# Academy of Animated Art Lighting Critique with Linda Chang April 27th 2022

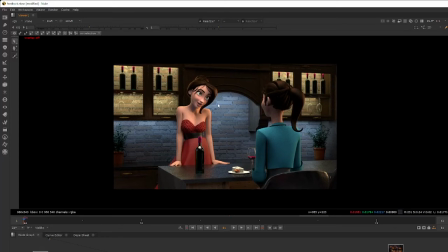0:00 So it's really helpful when we can see that the cool tone against the warm skin tone of the character. And also you have some better shaping that's on the character face, so she's looking a lot more appealing right now.
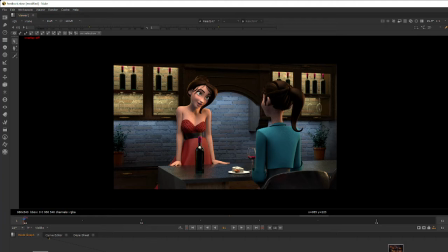0:15 So very nice job. And also I see you also added some more bounce light on the character, which is something I was going to say. So I think overall the character, the shaping is working fairly well.
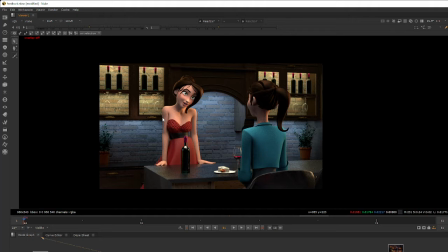0:29 I guess the rest would be like we might have to figure out what's the best way to have all these different colors of light source that work together.
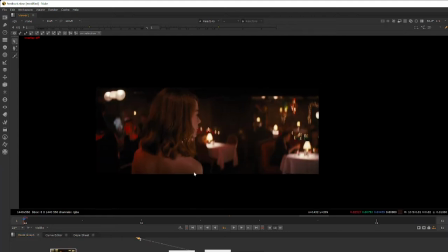0:42 Because in your references, I don't really see that many cool lights. We have the exception, which is this bar that has some green light that's coming from the bottom. But they're pretty far from the character, so it doesn't affect the character as much.
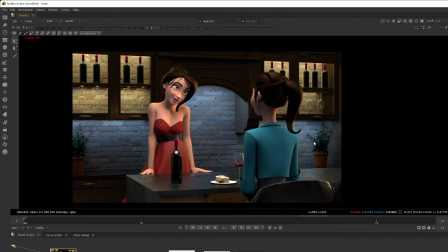1:00 So right now we have
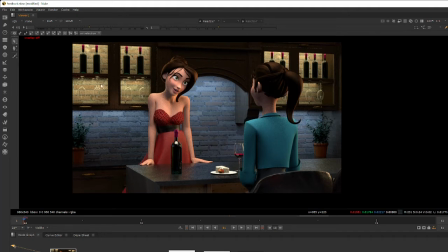1:05 this is perfectly realistic and possible, but as an image itself, the color palette, I think we can possibly figure out what's the best way to coordinate these colors together so it works together as an image.
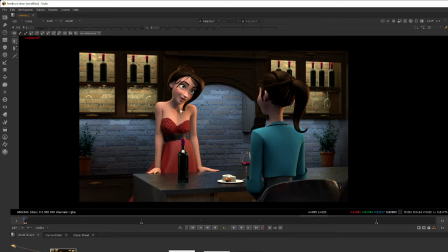1:18 Because we have two types of cool tone. One is this cool tone from this light, one is this cool tone from the shirt, and several warm tone. We have this yellow cabinet lights. Her skin is fairly warm.
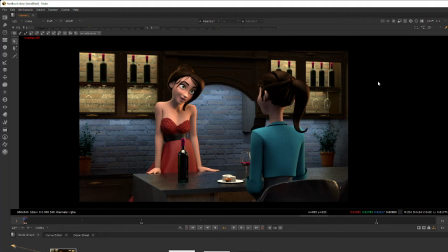1:36 Their skins are fairly warm, hit by the different warm light, presumably from the wall over here, and her dress is red. So we have a lot of different warm and cools. That's all kind of slightly different. And that can be a little bit confusing for us visually.
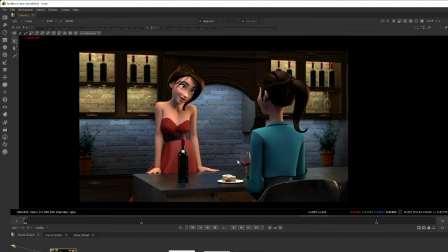1:56 So I think it will be helpful if we can simplify to figure out what kind of if we're going to cooler lights, if they're going to separate the color a little bit differently on the shirt and the light itself, or we can possibly have
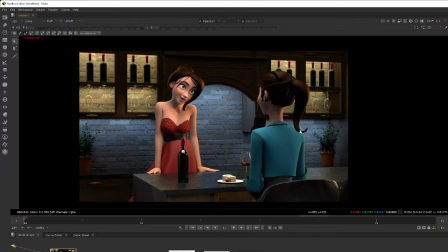2:20 this light effect maybe even more on the foreground. So because right now we are seeing a lot of light sources that are all kind of compete against each other, as well as their hue.
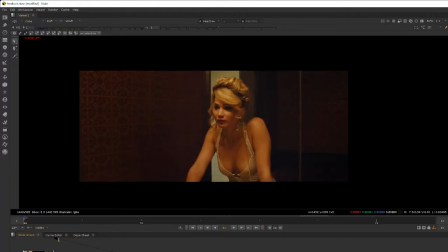2:35 And compared to the references, they're usually slightly more monochromatic.
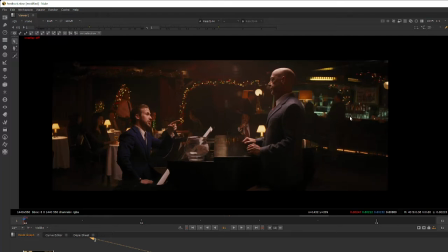2:39 Like when we look at these images, the overall palette is either warm or cool. Well, we don't have a cool in this one, but overall, it's really just warm tone with hints of blue cool accents.
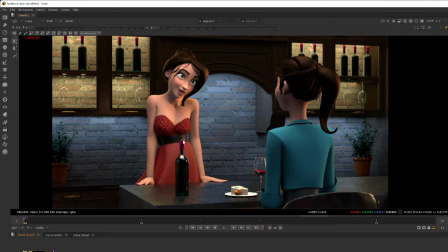2:55 Does that make sense? The color palette in the image part? Yes. Awesome. Thank you. Yeah, of course. So I think and the character overall is looking pretty good.
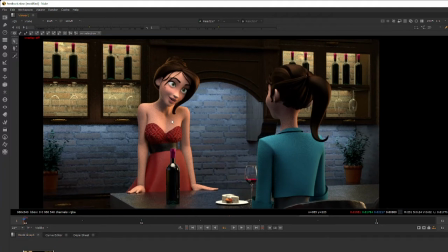3:15 And I guess from what I am reacting to just the image right now, I see that you have a top-down light,
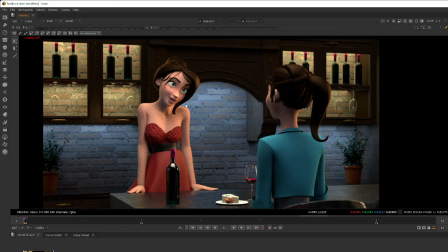3:35 and also this light over here, that is the main light source. But the top-down light doesn't quite feel as top-down.
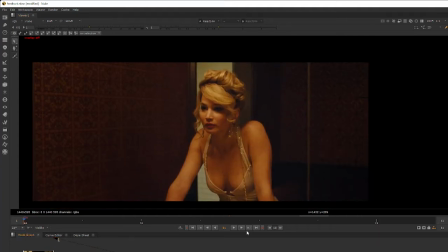3:45 Like it's not having that top-down, casting down these kind of strong shadows on them right now, on the chin, on the neck.
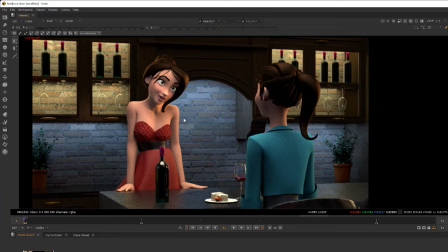3:54 Sometimes I understand that we have to cheat the angle a little bit to make sure the character lighting is not doesn't sometimes cast ugly shadows.